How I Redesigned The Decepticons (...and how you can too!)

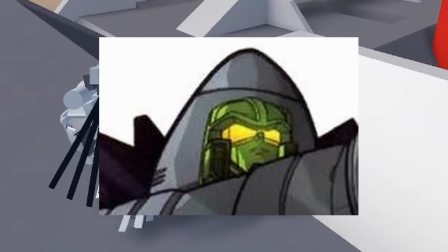[20:23]
Given the original G1 Blackout has a cone head, I changed it up to form similar to Falco's head shape.
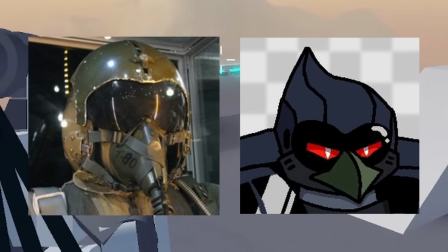[20:29]
The design of the face mainly takes inspiration from pilot helmets,
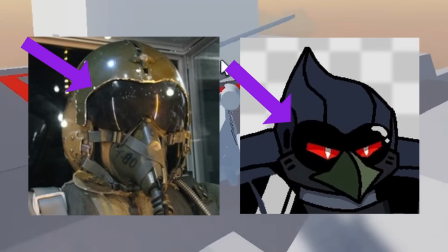[20:34]
with the visor where you can see the sharp eyes peering through them, and the beak was meant to simulate the oxygen mask.
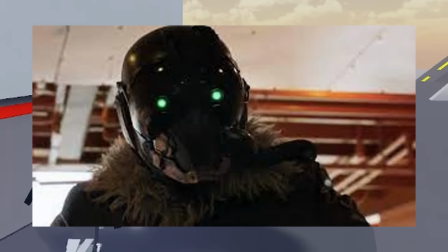[20:40]
A setup similar to Vulture's mask from Spider-Man Homecoming and that one post-credit scene from Morbius.
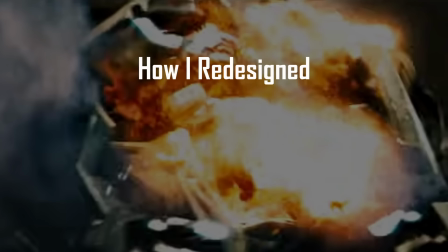[20:46] Has to do with Spider-Man, I think. Can we blow him now? I want to see the pretty explosions!
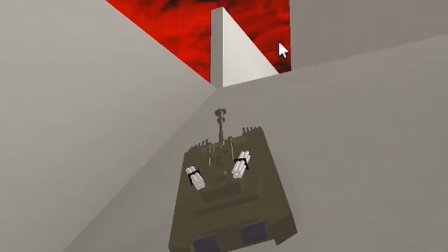[20:51]
Some things I kept in mind when designing Brawl is that he is in several iterations loud,
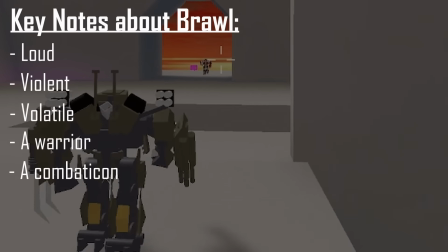[20:57]
violent, volatile, a warrior, a combaticon, a tank, literally.
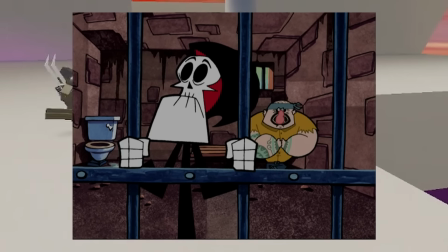[21:02] Angry! Guard! Angry! Guard!
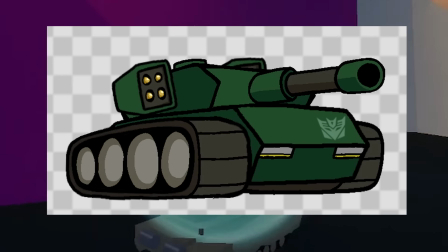[21:09]
The vehicle I chose for Brawl was quite simply a dark green tank with traces of dark brownish gray,
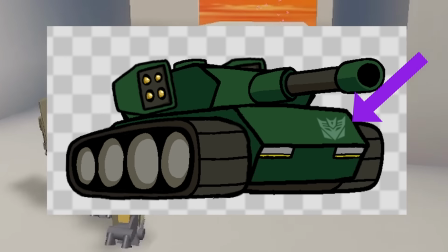[21:15]
with a light green Decepticon insignia on the left side of the glacis plate.
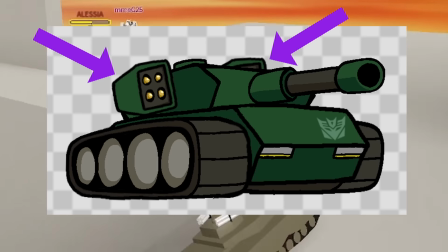[21:19]
The tank is armed with 2 additional missile cannons on the sides of the main central turret and gun.
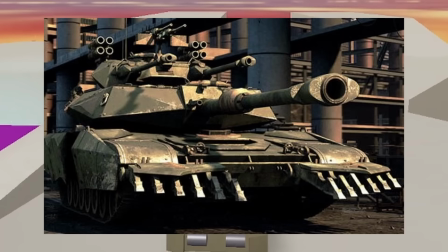[21:25]
The extra firepower was inspired by his Bayverse counterpart's similar modifications.
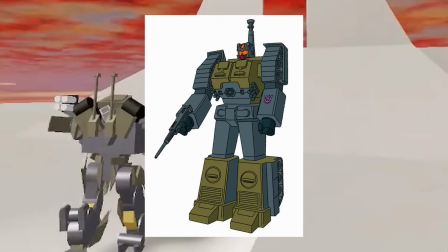[21:30]
When it came to his color, I chose the plain dark green in reference to his G1 color, but slightly altered to have the color of those green Army Men toys,
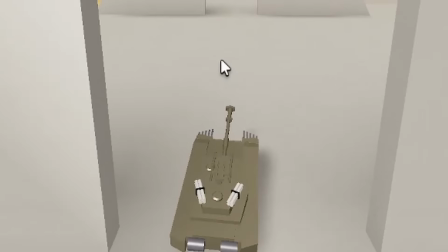[21:39]
and the dark brownish gray colors are in reference to the color you would find in a camo palette.
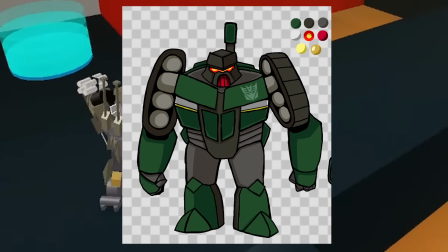[21:43]
When it came to Brawl's body, I wanted him, even in his robot mode, to look like a tank.
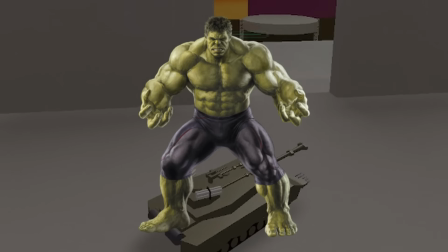[21:49]
I wanted him to be big. I wanted him to be huge.
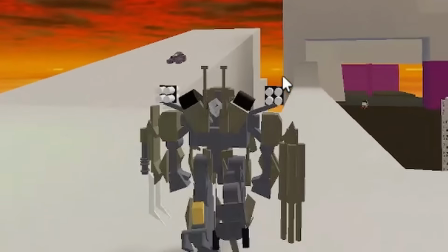[21:52]
A body large and sturdy enough to withstand heavy incoming artillery, all coming at once.
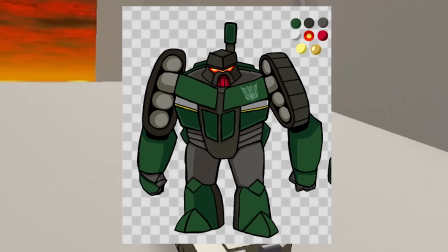[21:58]
I wanted all the tank's front plating and the front lights to form the torso in a similar formation to that of the belly of a turtle shell,
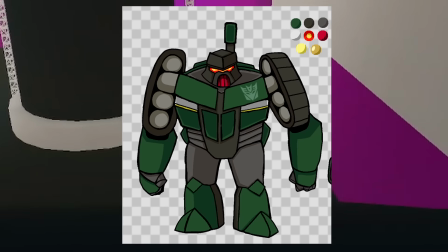[22:06]
known as the plastron. I had the treads take up the shoulders and upper arms.
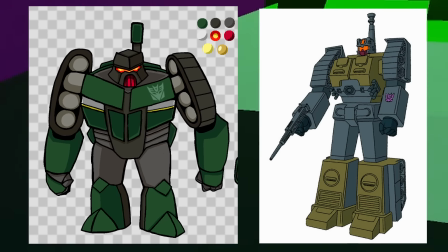[22:11]
The turret and the main gun would end up on his back. All of these choices were based on the placement of his vehicle parts on his G1 counterpart.
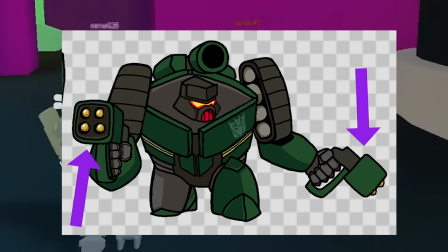[22:19]
Also, the 2 side missile launchers would become dual handheld missile launchers.
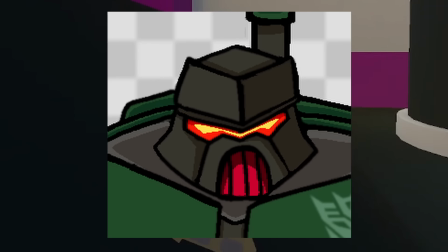[22:23]
When it came to his head, I wanted Brawl's head to look similar to the masks found on several menacing space soldiers found throughout media,
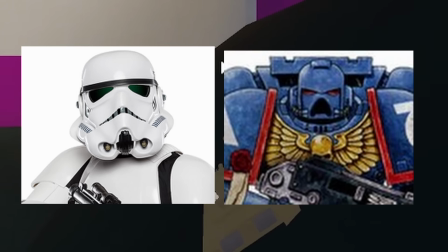[22:31]
such as stormtroopers from Star Wars and ultramarines from Warhammer 40k.
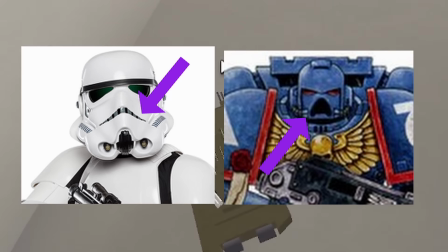[22:36]
Including the iconic feature of vents on the space around the mouth, and the formation of the helmet structure.
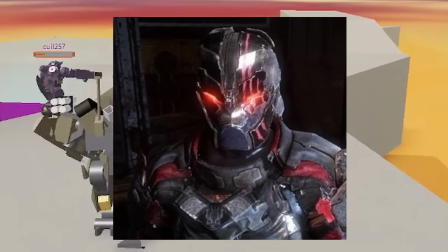[22:43]
The structure of the helmet on the forehead was inspired by John Carver's helmet design from Dead Space 3,
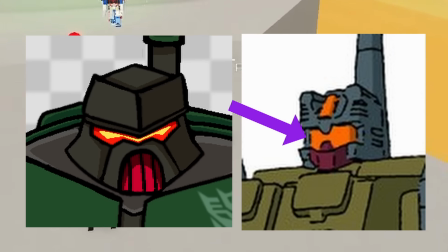[22:48]
and the visor was inspired by Brawl's G1 visor, but thinner and contains red and yellow lights.
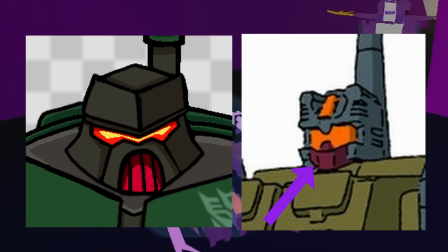[22:54]
The color of the mouth vents came from Brawl's G1 face mask, which was reddish pink, and I made it so that it glows whenever he speaks or makes vocal noises.
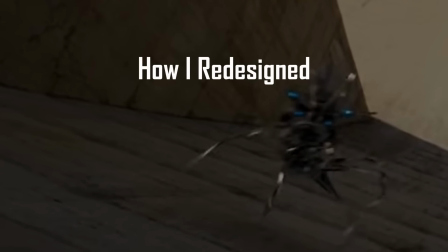[23:03] Not so tough without a head, are you?
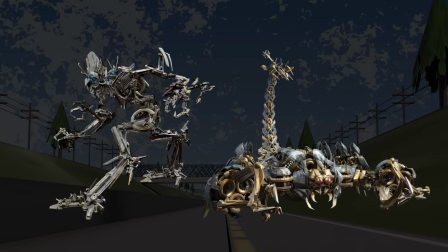[23:07]
The last 2 Decepticons on the roster were minicons, and I'll be honest, I wasn't originally planning on making animations for them, let alone designs for them. But then I was like, what if I did? So I did. At least designs.
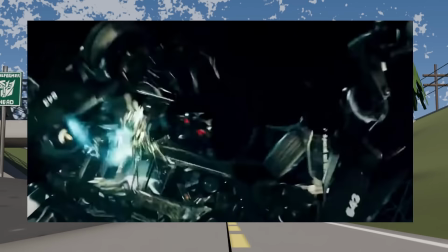[23:21]
When designing the minicons, I designed them in reference to their symbiotic relationship with other Transformers.
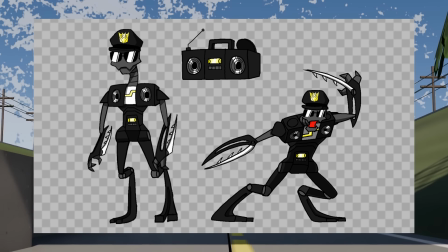[23:27]
Frenzy was designed to look like a cop to complement Barricade's officer look.
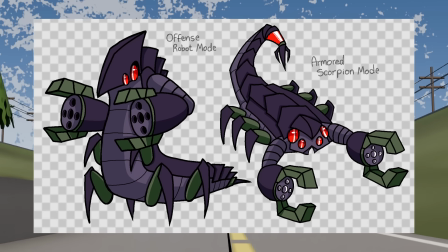[23:31]
Scorponok was given a beak-like structure and dimmed colors to complement Blackout's overall design.
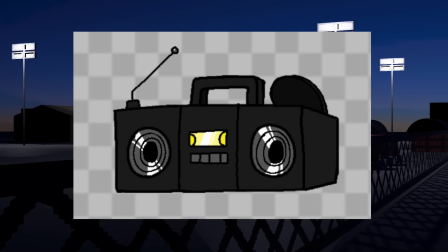[23:36]
The alt I chose for Frenzy would simply be a black boombox in reference to his Bayverse counterpart, who turned into a boombox.
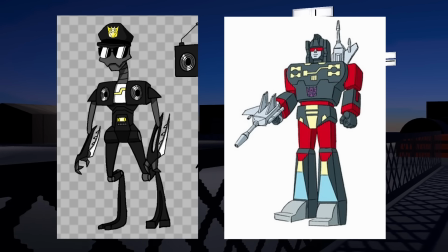[23:43]
The color palette was meant to be similar to his G1 counterpart, but I took out the red and blue and gave white to match Barricade.
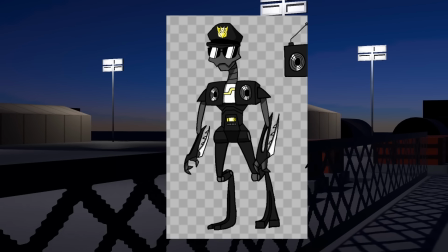[23:50]
When designing the body, I had his speakers on the sides of his chest and the tape player and buttons on his abdomen,
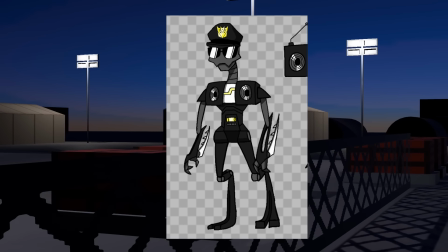[23:56]
and added a yellow line design in the middle of the chest in reference to his G1 design.
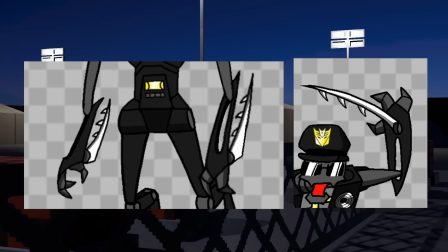[24:00]
I designed Frenzy's legs to have double-jointed running blades, and I designed his arms with barbed blades attached to his wrists that can flip out.
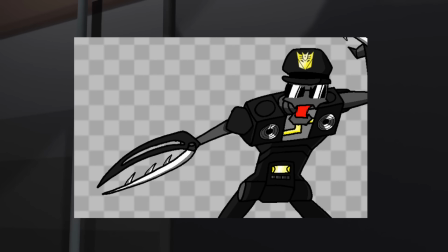[24:08]
This part was inspired by the arms of praying mantises. They could also shift his forearms into claws.
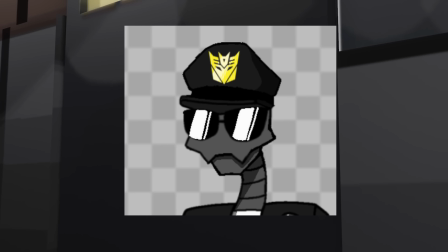[24:14]
I also gave Frenzy a police cap with the Decepticon insignia as the badge, and sunglasses meant to look like glasses you may see cops wearing all across media.
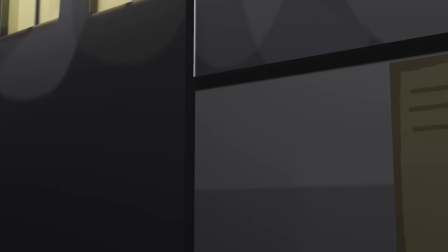[24:22]
For Scorponok, well, he's, you know, you get it, he's a robot scorpion.
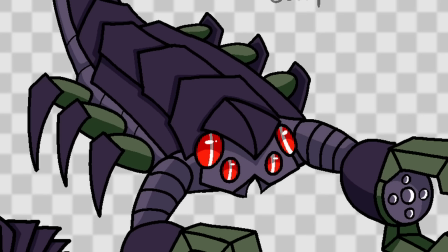[24:27]
I mean, how could he not be?